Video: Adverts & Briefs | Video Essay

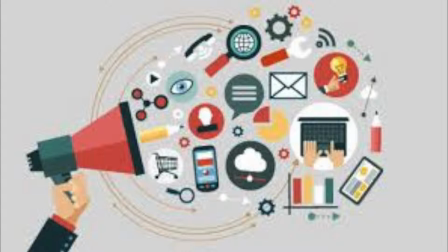In this video essay, I will be talking about the content, form and purpose of advertisements.
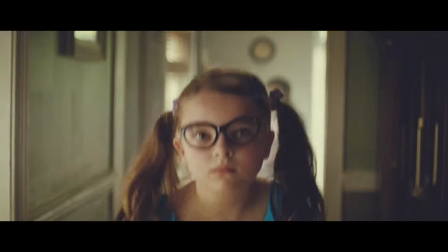There are many different forms of advertising, including realist,
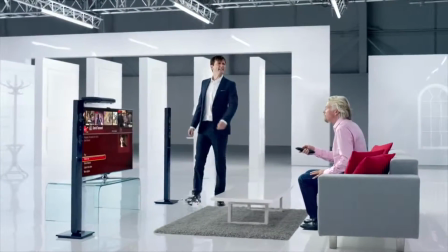anti-realist and animated adverts, as well as series of adverts which can be released gradually over a long period of time.
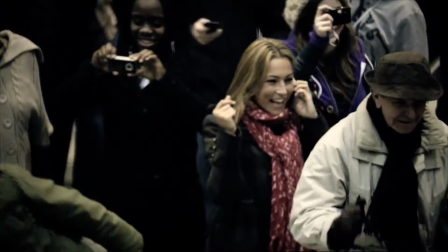Realist adverts generally have a set narrative, which means they have a possibility of happening in real life. For example, although the Wii advert is an acted piece,
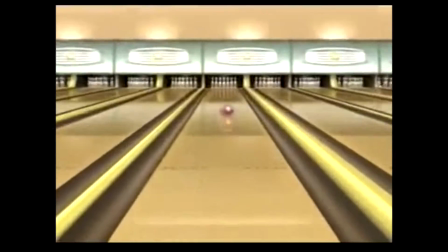the storyline is realistic enough to reflect a sample of everyday life.
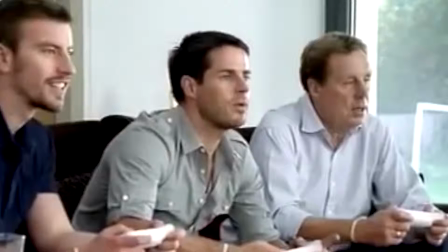By giving the advert a realistic setting, the director makes the viewer,
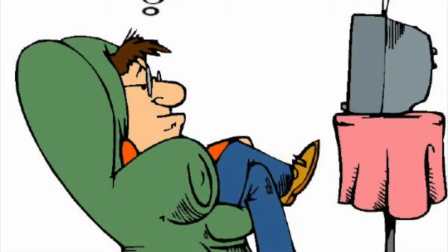who might be sitting in a similar setting, see the product as being very accessible to them.
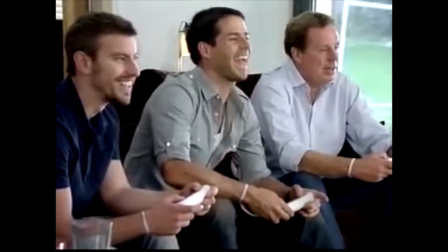For example, the viewer sees the characters in the advert having a good time and
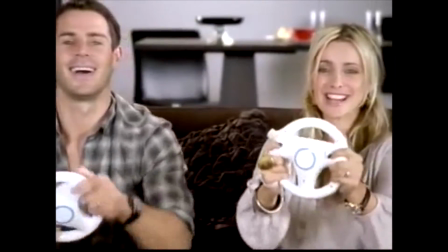are led to believe they're missing a Wii because they too could have the same good time as they're having.
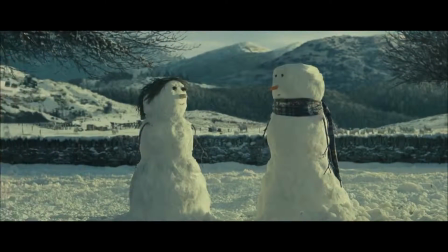Anti-realist adverts, even though they have a set storyline as well, tend to play more on the fictional elements and develop their narrative more.
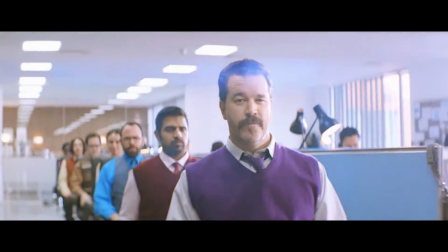This technique is used in adverts because even though a realist approach is more identifiable,
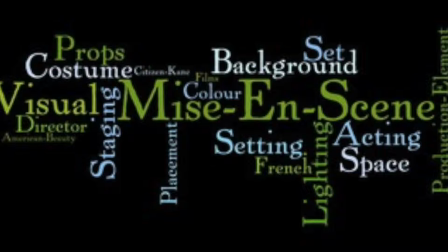audiences tend to respond better to anti-realist because the mise-en-scène is designed to be more intriguing to the viewer.
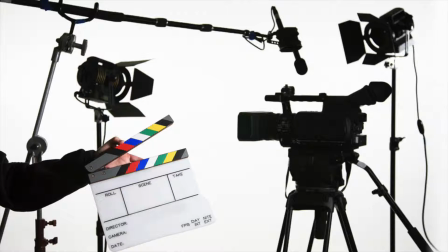This is because everything including the cinematography, settings, colour scheme,
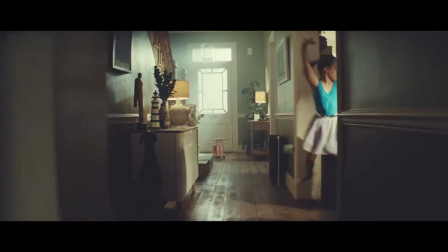costumes, and even the acting is made to look polished, out of the ordinary, and alluring.
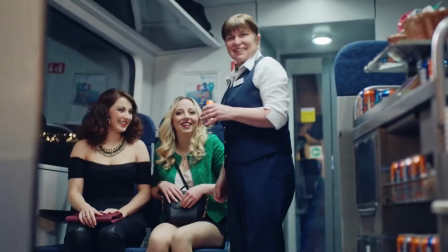The Iron Brew advert, for example, has a look of a realist advert,
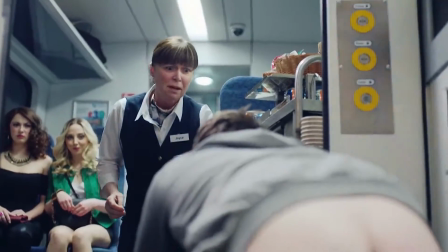but the acting and the cinematography is stylized in a way that makes it very much anti-realist.
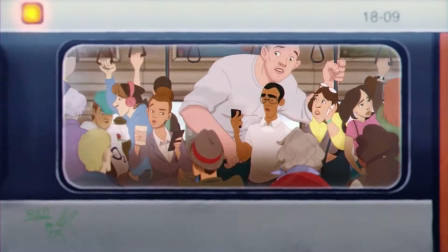An animated advert can vary greatly, with many different styles of animation used,
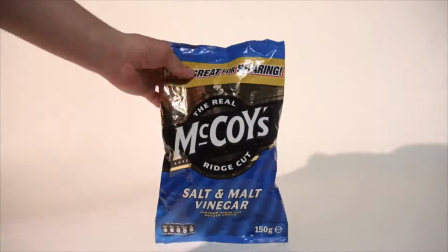such as 2D drawn, stop motion, and computer-generated animation.
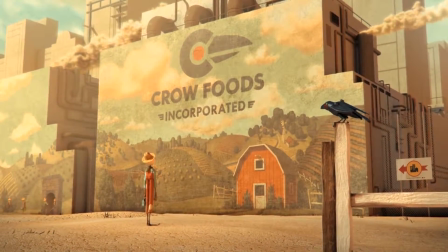Using animation in adverts often suggests that it's aimed at a younger audience, such as children or families.
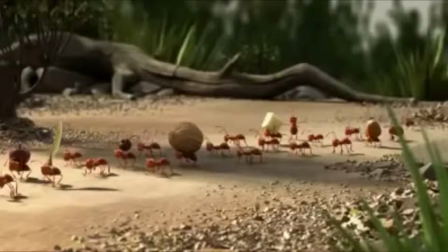To some extent this is true, but not always the case. Animation can also be used to make the visuals look interesting so they stand out.
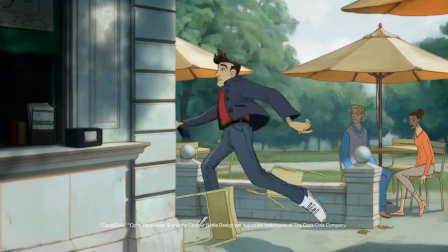The Coca-Cola advert, although it's animated, is aimed at men aged 25 to 45 because the main character in the advert is a man.
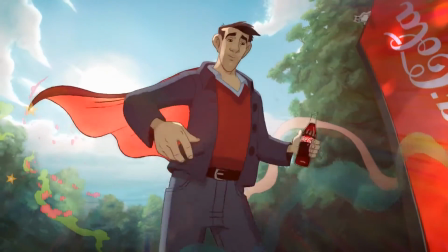This technique is used to create some sort of fantasy element which ties in with the anti-realist style. There are different ways to show and distribute adverts on television. They can be shown either as standalone adverts or a series of adverts.
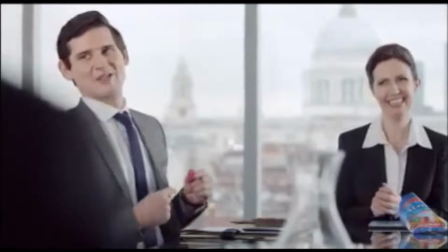A series of adverts is when the same style of advert is used over a number of months or years,
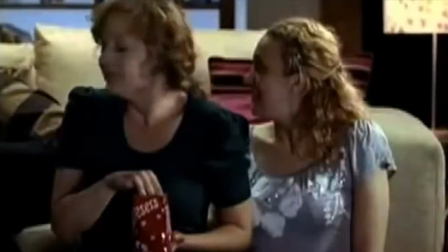maybe with the same actors in various settings or with the same feel.
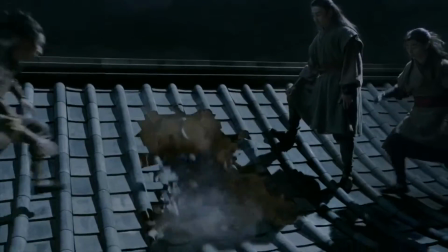For instance, in every Snickers advert, a character acts a certain way, then is given a Snickers bar and is brought back to normal again.
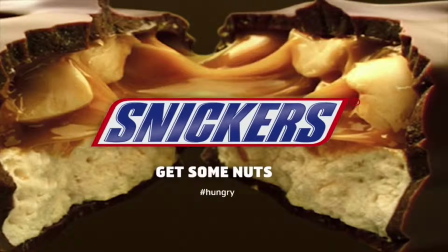Even the dialogue is the same each time. This type of repetitive advert can use humour and a good tagline, in this case,
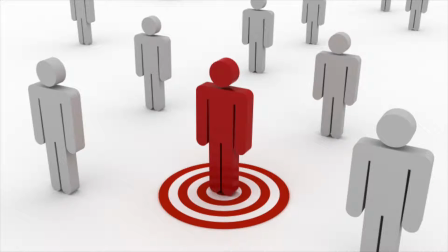"Get some nuts," to fix itself in the viewer's brain and draw the audience in to buy the product.
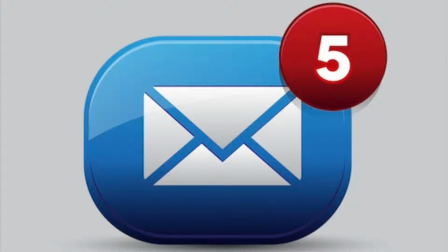One of the most important factors about adverts is the types of messages that they put across to the audience, which can often be hidden messages.
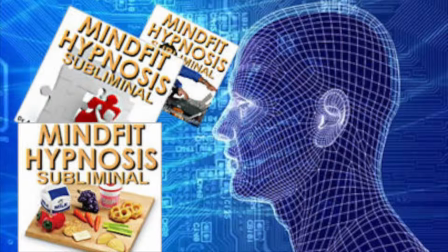These messages inspire many types of emotional responses or association.
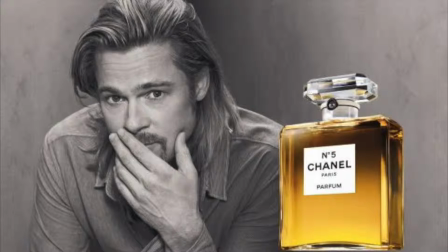An example of this would be celebrity endorsement, which the Virgin Media series of adverts use.
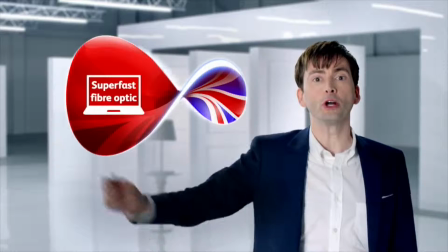For these, David Tennant is cast in the advert and suggests to the audience that they join Virgin Media.
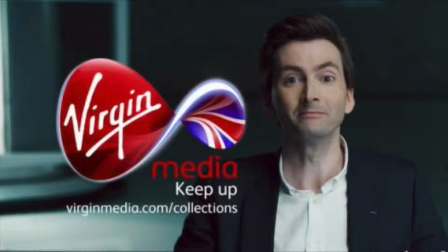Virgin Media uses celebrity endorsement, in this case David Tennant,
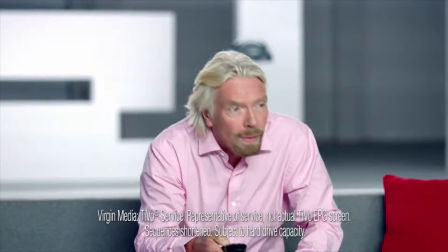for their adverts because they want the audience to think that if a celebrity uses a product that they recognise,
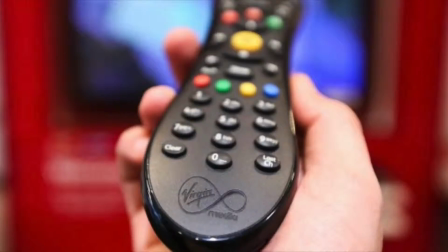then if they use the product themselves, this will put them on the same level as the celebrity.
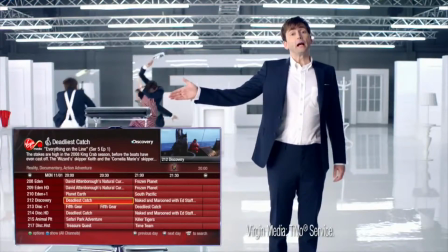They could also think that the product must be legitimate if a well-known person is using it.
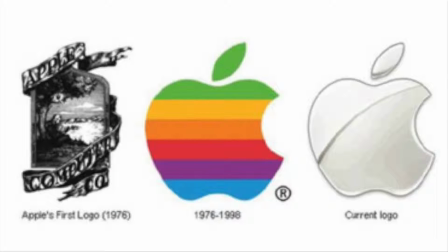Characteristics of the product, such as the brand identity, can be shown just at the end of the advert.